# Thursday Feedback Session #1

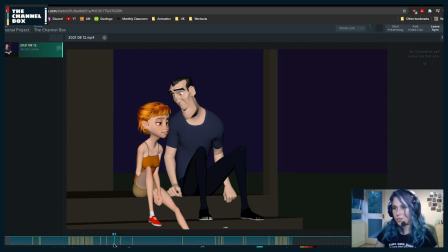5996s
Since you have so many frames where she's just looking and even her eyes are looking up, you could shift that blink a few frames sooner so that by here she's fully opened, so that she leads with her eyes move first and then her head goes.
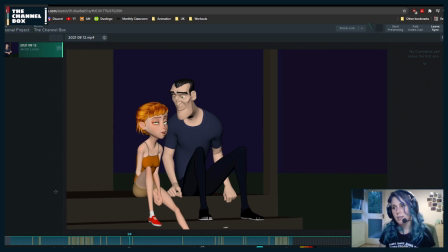6015s
Because right now it feels like she hasn't even thought about whatever is she thinking, and her head is fully in that position.
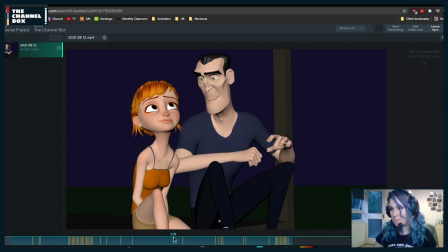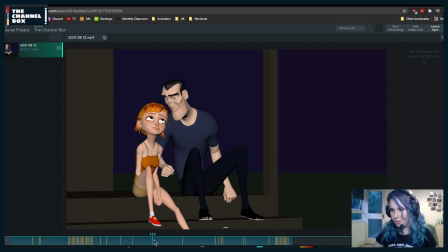6031s
Wait, let's go shot by shot.
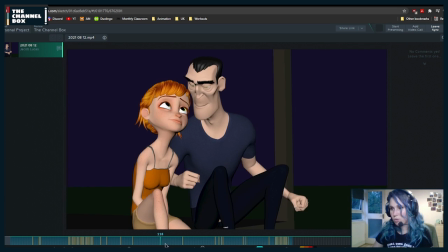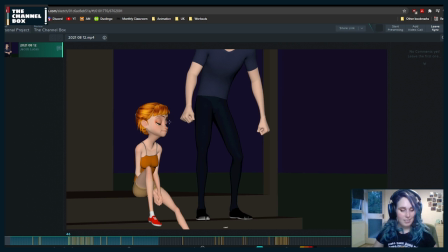6040s
So here, your dreaded head shakes. I want to go over something. I want to zoom in. Why can't I zoom in? What is it doing?
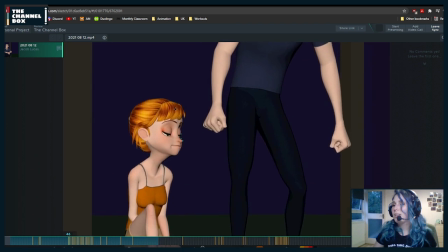6054s
Here we go. Okay.
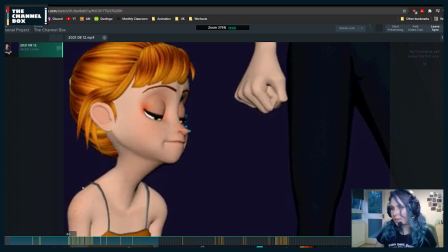6058s
So I was tracking the head, the nose in particular,
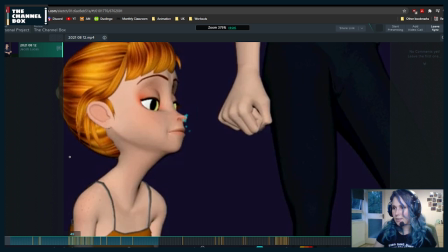6063s
and what I noticed is that your arcs and spacing are still a little bit off.
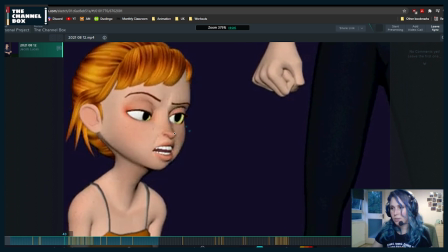6069s
So right now she is, let me just track this as well.
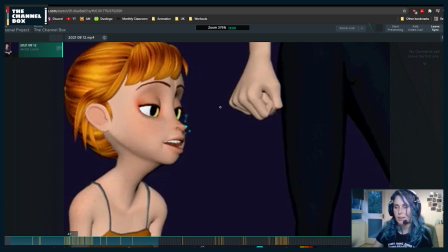6074s
She suddenly bumps and kind of bounces to the other side in one frame,
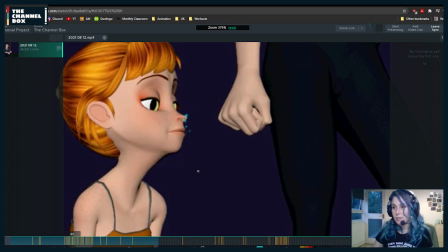6081s
and then she's doing this,
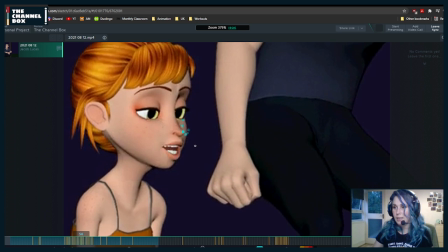6085s
and then this, and then she comes down and up, so she's doing this.
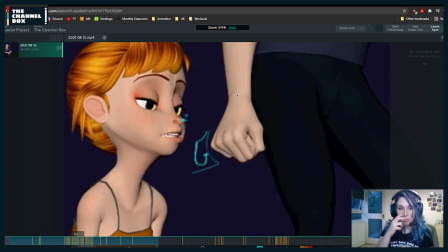6093s
So it's a very complex arc for such a tiny movement and short amount of space. Oh, please feel free to say about the like jump cut and thing.
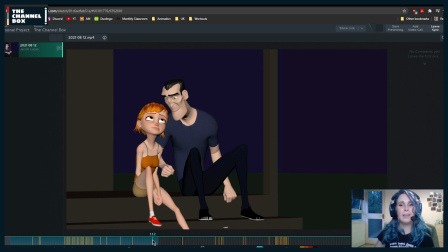6111s
Oh yeah. Now that you say it, it makes so much sense. Yes.
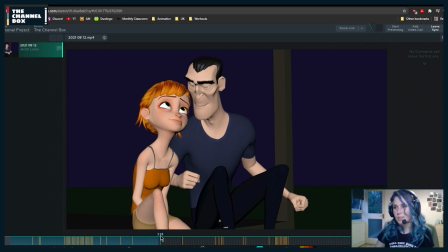6118s
That's very true.
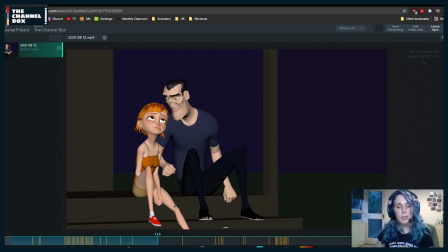6124s
You seem to be good at seeing framing things. So if you have a suggestion on how to fix the framing, that would be good. Maybe, because the reason why it feels like a jump cut, it just feels literally like
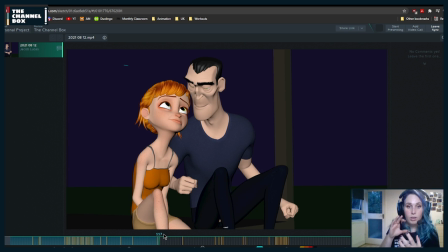6143s
it went really close, like it went closer and in the same position, in the same, yeah, exactly, same angle, same everything. So you could just rotate it a little bit, rotate the camera a little bit. Yeah.
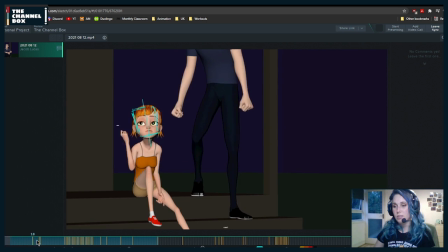6165s
Because I like the framing, but if not, no, because this is a good shot because we can see him
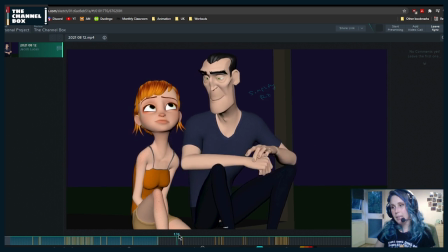6174s
coming and everything.
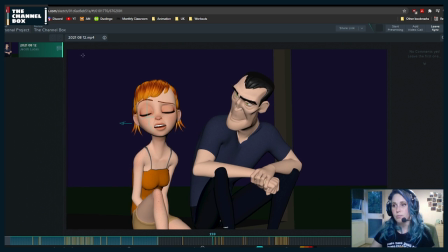6176s
Or it could also, you could also, aside from, yes, changing the angle a little bit, which it's a little bit much, you could also frame it a little bit closer.
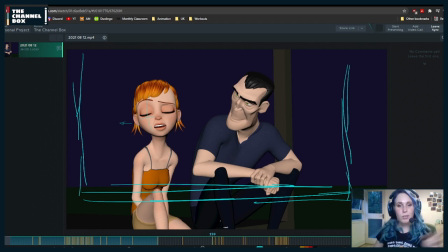6194s
There you go. People are giving you great notes. I suck at cameras. So what they are saying, yes, because now that they set the jump cut,
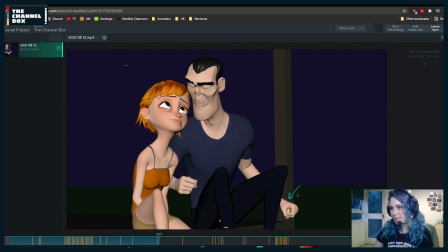6209s
I can't unsee it. Ah! Also, this is not continuing from one shot to the other. But we're going to talk about continuity in a little bit, because between shots, it's not... The continuity is not great, so right now.
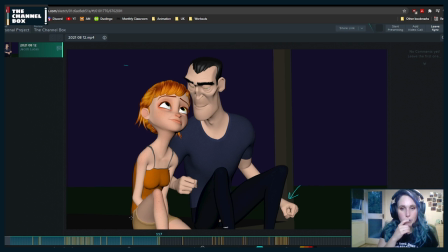Yeah, one of the suggestions that these lovely people are saying, I would try them.
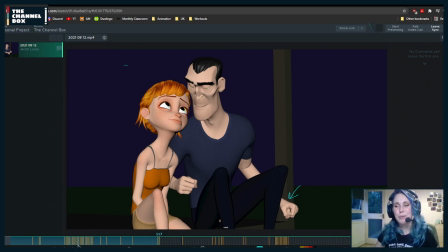6242s
So thank you people for giving out great suggestions.
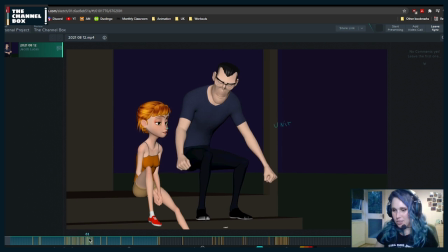6247s
So let's go back to this.
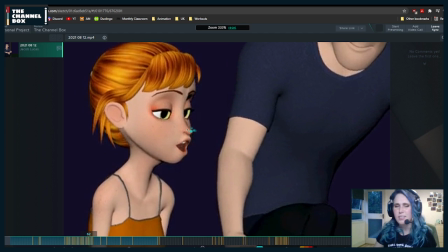6253s
Yeah, it's a really good shot. He's very good. Like, if you see his previous work, ugh, so good.
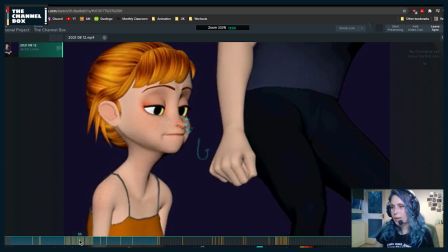6261s
So here, what I would do is try to
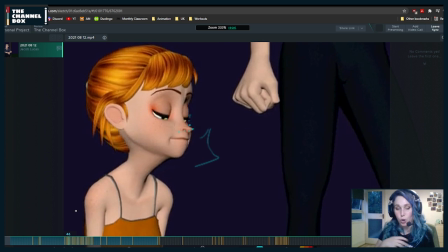6266s
have a little bit more of an arc on the whole area and just check your spacing because, for example, here,
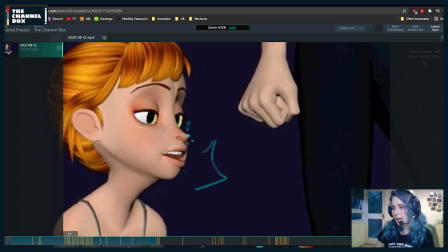6275s
it suddenly pops up. So actually, the nose could be around there. So again, same thing as I was telling Anoush, you just slow down, like you ease in and out of that direction change.
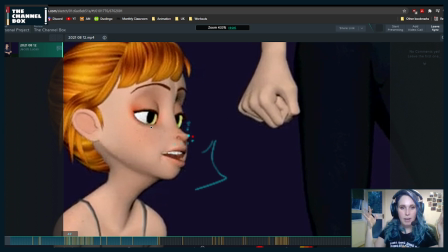6293s
Especially with the massive size of Aya's head, which is huge.
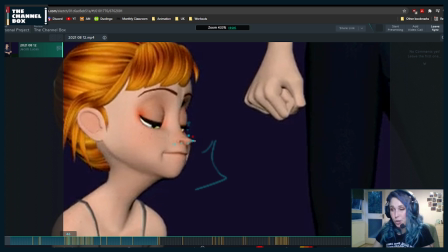6302s
And personally, I would try, if you can find a way,
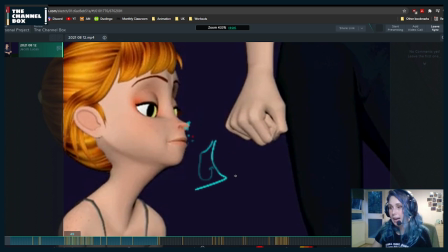6306s
instead of having this type of arc,
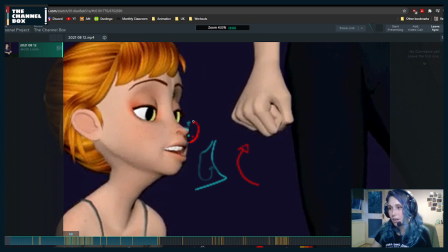6311s
if you can somehow make the arc do this, that would be ideal.
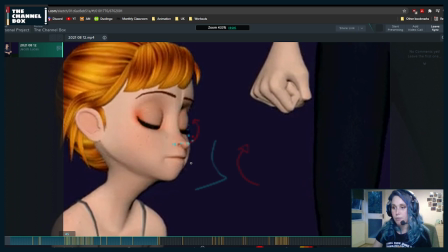6318s
And it could be just a matter of adjusting her neck rotations,
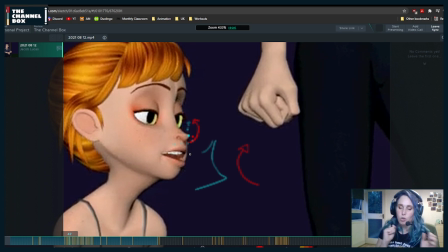6324s
or if you want to cheat it, just translate her head. I think you can. I can't remember with Aya if you can translate her head and the neck will follow.
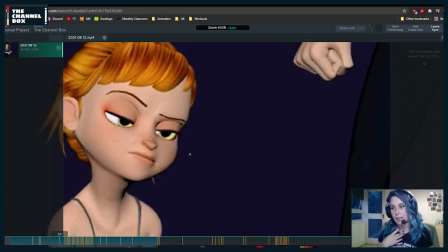6333s
But if not, it's just rotating the head. And it could be that you have to tweak it a few frames earlier.
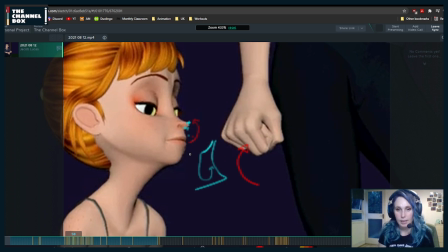6342s
And then here, for example, it's coming up and then it pops down and then it stops.
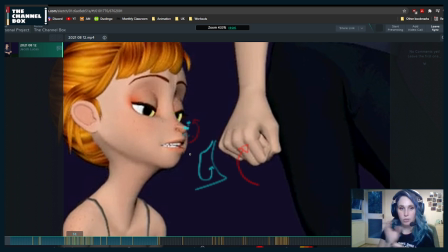6350s
So you need to just do another pass on that spacing, because I know that you can do it,
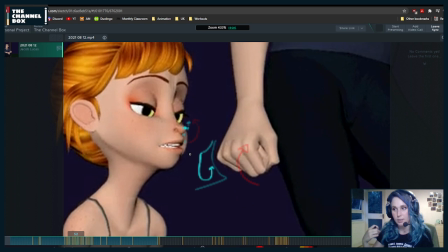6358s
So I want to see how you do it yourself with me telling you where the problems are.
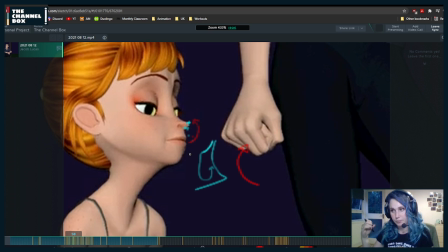6366s
And then if it doesn't work, then we can see it next week. Mainly because I know you can do it.
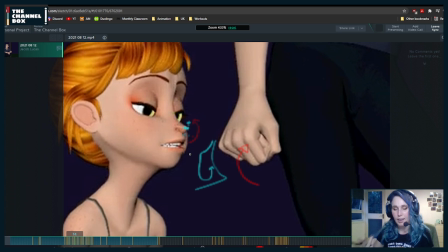6372s
And I know you can take what I'm saying and apply it to great things. I think we're all in that, just hire me, please. Because there's so many talented people everywhere. And then, for example, here,
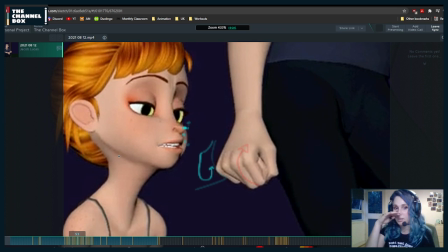6388s
her head just stays in that angle in terms of rotation in X, and then it pops down.
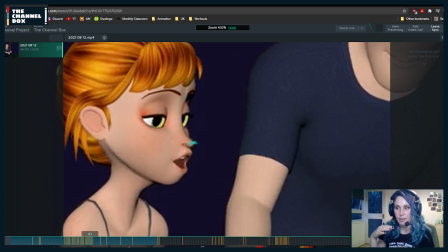6397s
Then, once you get to this, it's all working. Except here, where it gets a little bit flat.
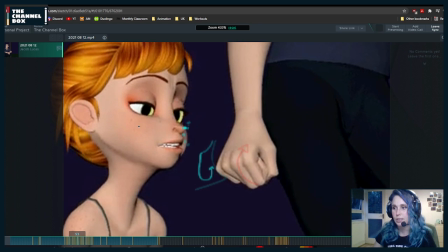6404s
But it's this part where you just need to check the spacing so that it doesn't suddenly pop.
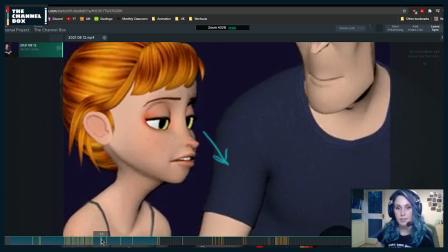6419s
And I think that's what's going to help you with those head shakes. Because that's the main area where I noticed something was a little bit off.
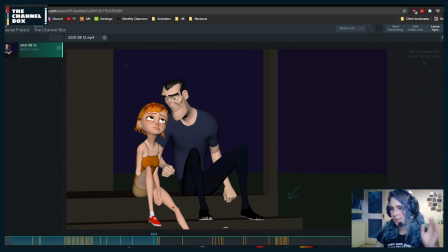6431s
And before I go and analyze this shot a little bit further, I want to
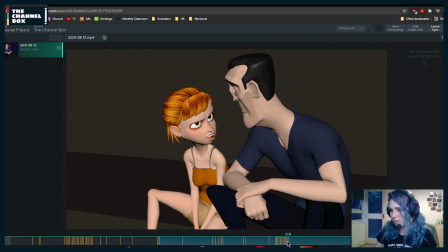6439s
go to the other one just because there were things that I marked and I don't want to forget them.
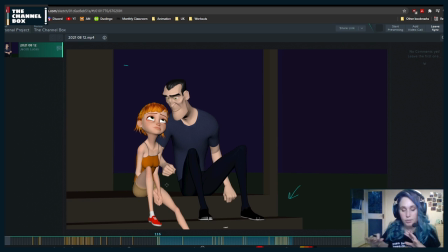6447s
So in terms of the connectivity between shots, right now what's happening is that if we see this shot from this,
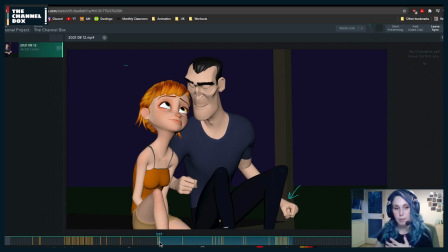6455s
aside from the shots being the same angle, two things are happening.
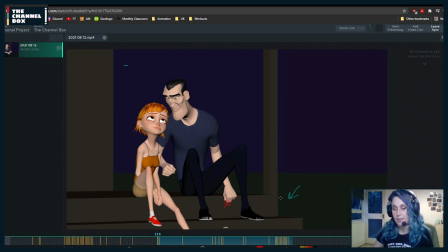6462s
If you see where his arm is in this shot versus that one, it's in a different pose.
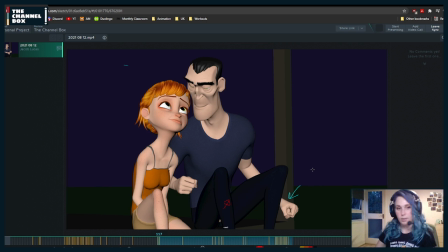6467s
It needs to be in the same pose, because if not, it feels like something happened in between.
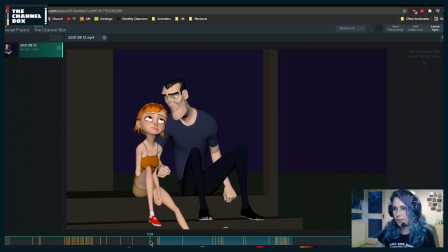6472s
And then from here to here, if you see, she is rotating her
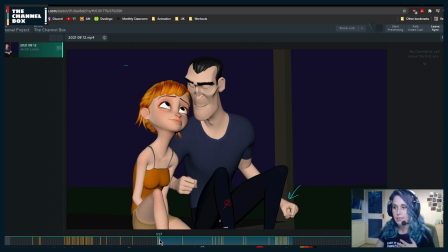6481s
chest sideways. You see that rotation? Suddenly here, she's just translating down.